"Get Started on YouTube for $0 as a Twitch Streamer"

Yo, what's up guys? You read the title. We're gonna be making a video for absolutely free. Then in this video, I'm gonna show you how to shoot the video. In the next video, I'll show you how to edit it. Then I'll have another video on how to do the thumbnail and how to actually upload it to YouTube. This is your full series to get started and blow up on YouTube. Let's go. Guys, if you want more content just like this, be sure to follow me over on Twitch. I stream on Sunday, Tuesday, Wednesday, and Thursday. On Thursdays, literally, this is all I do is I make YouTube content and I do design work all day on Thursday. So be sure to come over and hang out with me, twitch.tv/Dr. Heels. Now guys, as we get started, we're gonna be making a YouTube video for free using only what we have on hand. And for me, that is simply using my cell phone, some natural light, and actually I'll show you guys how to pretty up the video if you want to invest a little bit of money, but that is completely optional. But let's get to it. So the first thing you're gonna wanna do is find a room with excellent lighting. And for me, that is my bedroom. The whole room is white and I have this giant window behind me.
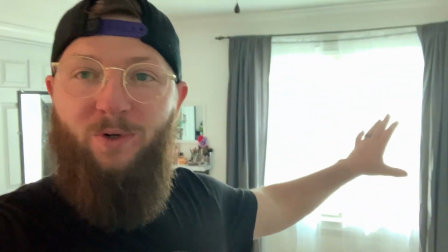Now you wanna make sure that your light source, we're gonna be using a completely natural light source, something completely free.
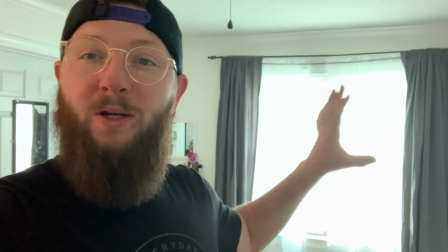It's gonna be a window in your home and you want it to be the biggest window you have because it's gonna show the biggest, most diffused light. You always want your light larger because then it's more diffused, it's more natural, and it's a lot softer.
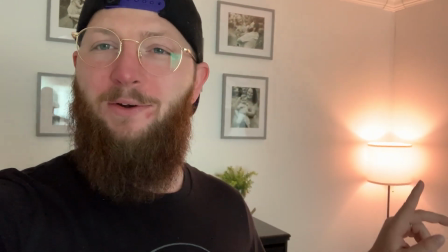It's also kind of handy to have a light in the background, kind of like this one, to work as your accent light.
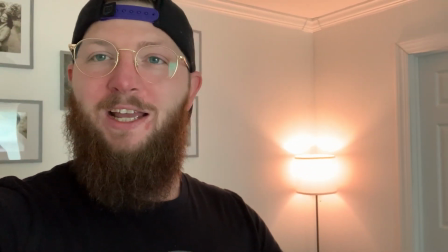It just adds a little bit of interest to the shot. And so we're just gonna be using this room that I have right here. I'm gonna actually put my phone on the window in the cheapest way possible with painter's tape because listen, we're making streams look bomb on a budget. So we ain't going out buying a big expensive tripod. We got some masking tape that we bought at the Dollar General for $1.49. So now my phone is actually taped to the window.
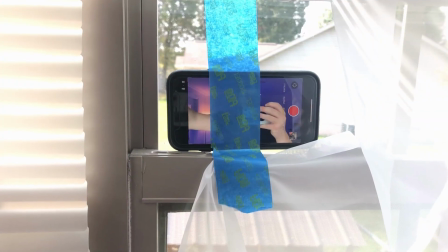I'll include a picture right now so you can see what I'm looking at. I have my sheer curtain just kind of out of the way.
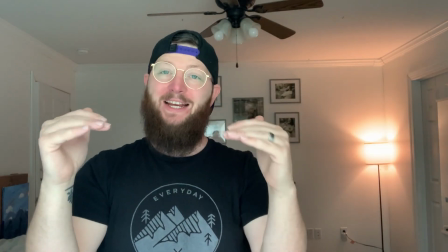I have the blind absolutely as low to the phone as I can get it because again, I want a soft, diffused light.
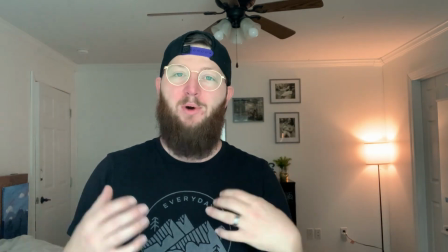The secret to this is not to have a really bright light, but have a consistent diffused light.
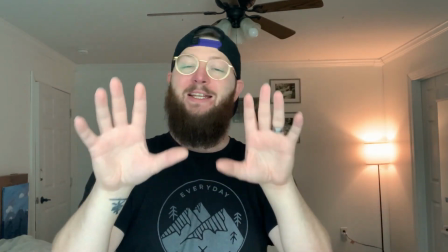Now, so this is what this setup looks like with simply my phone taped to the window, me standing in front of it, sitting on a stool that I have.
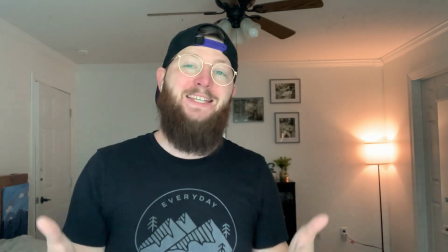I'm using the forward-facing camera so I can see myself and make sure the shot is good.
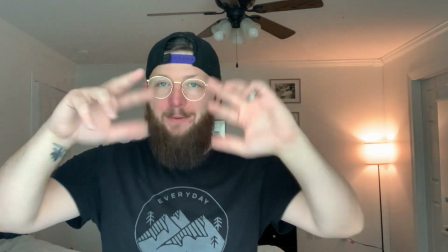This is the less quality camera. Actually, if you want a better quality, you can flip your phone over, use your rear camera, which will have a higher megapixel.
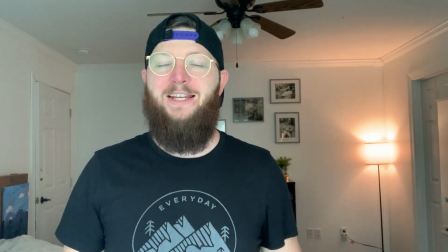But for me, for right now, this is fine. I can see and monitor myself, which is very important.
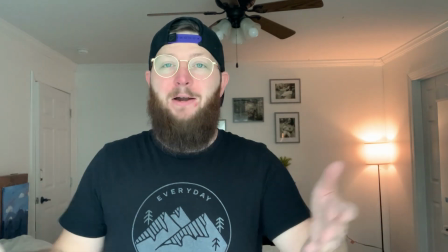For sound, I'm simply using an AirPod. I have AirPods on hand, so I use them. If you don't have them, you don't need them.
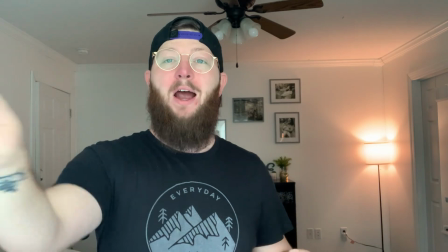If you have some sort of other headset that has a better mic or even a wired-in headset that has the little dangly mic, that will give you better audio than the phone itself.
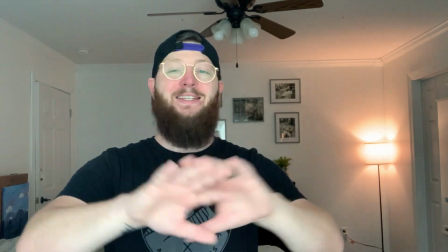But again, if you don't have it, you don't need it. This is how you get a real quick shot. This is absolutely free.
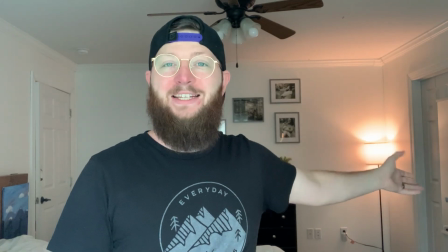I have a light in the background. It's called an accent light. We turned it on just to have it.
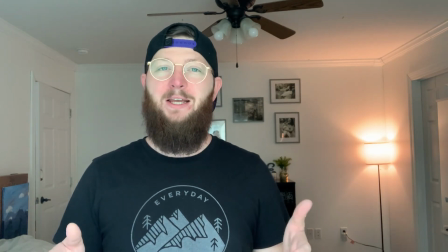The one thing you can do if you want to invest a little bit of money, you can spend, I think it's like $15 for one of these LED panel lights.
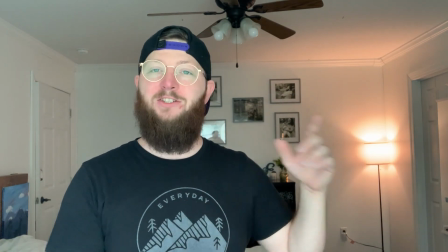And so I have one. So let me turn it on real quick and so you can see the difference in this shot and this shot.
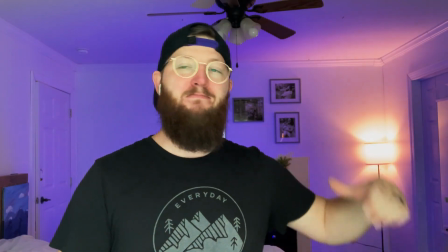And so this is just one single LED panel. I have it maxed out. The walls in here are white, so that helps.
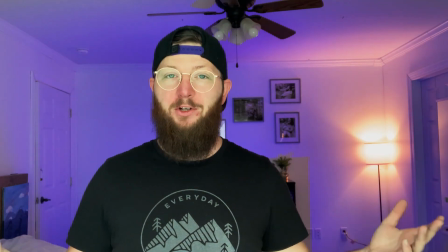But I've just turned it on blue. I still have my accent light.
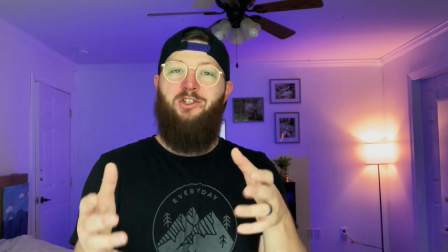I have the blue light now behind me and I could record and shoot multiple videos in here and the quality is really good.
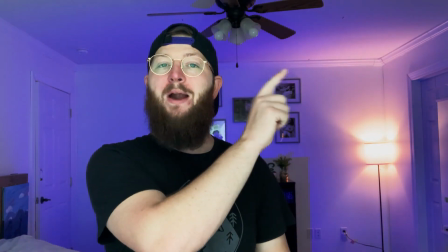Now, if you want to see how I would edit this, be sure to click the video right here. If it's out, I'll make sure I have it linked up in that card.
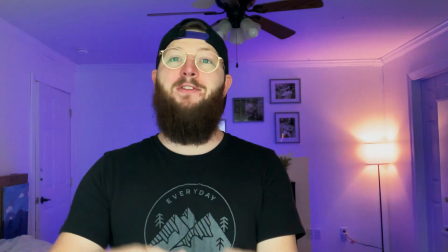If it's not out, it'll be out 1 week after this video. So make sure you subscribe to the channel,
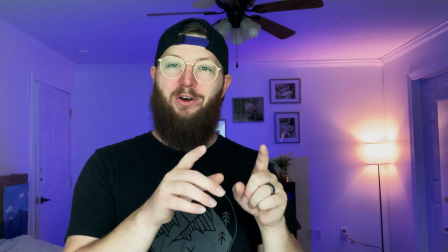turn on notifications so you know when that video comes out and you can see how to edit your 100% free YouTube video for 100% free using free software,
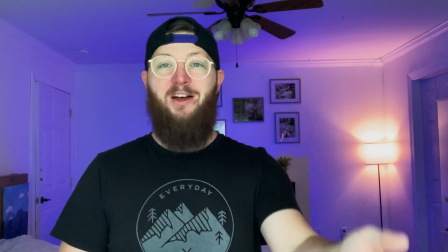free tools. And we'll also be doing a video on how to make the thumbnail for this free video using free tools.
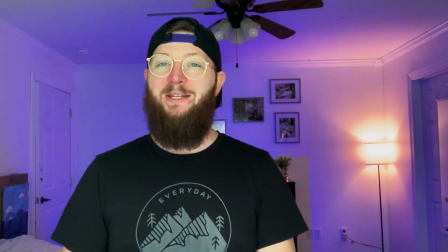And so you guys can get started on YouTube without spending a dime using only what you have on hand.
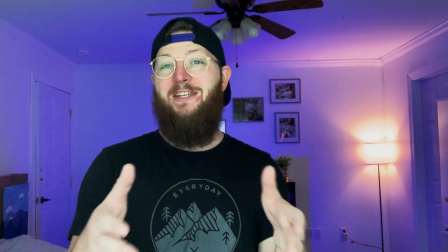And that is the whole point and purpose of this video series. And I hope that it helps you.
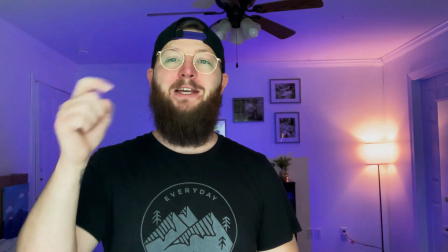If it did, leave me a comment down below.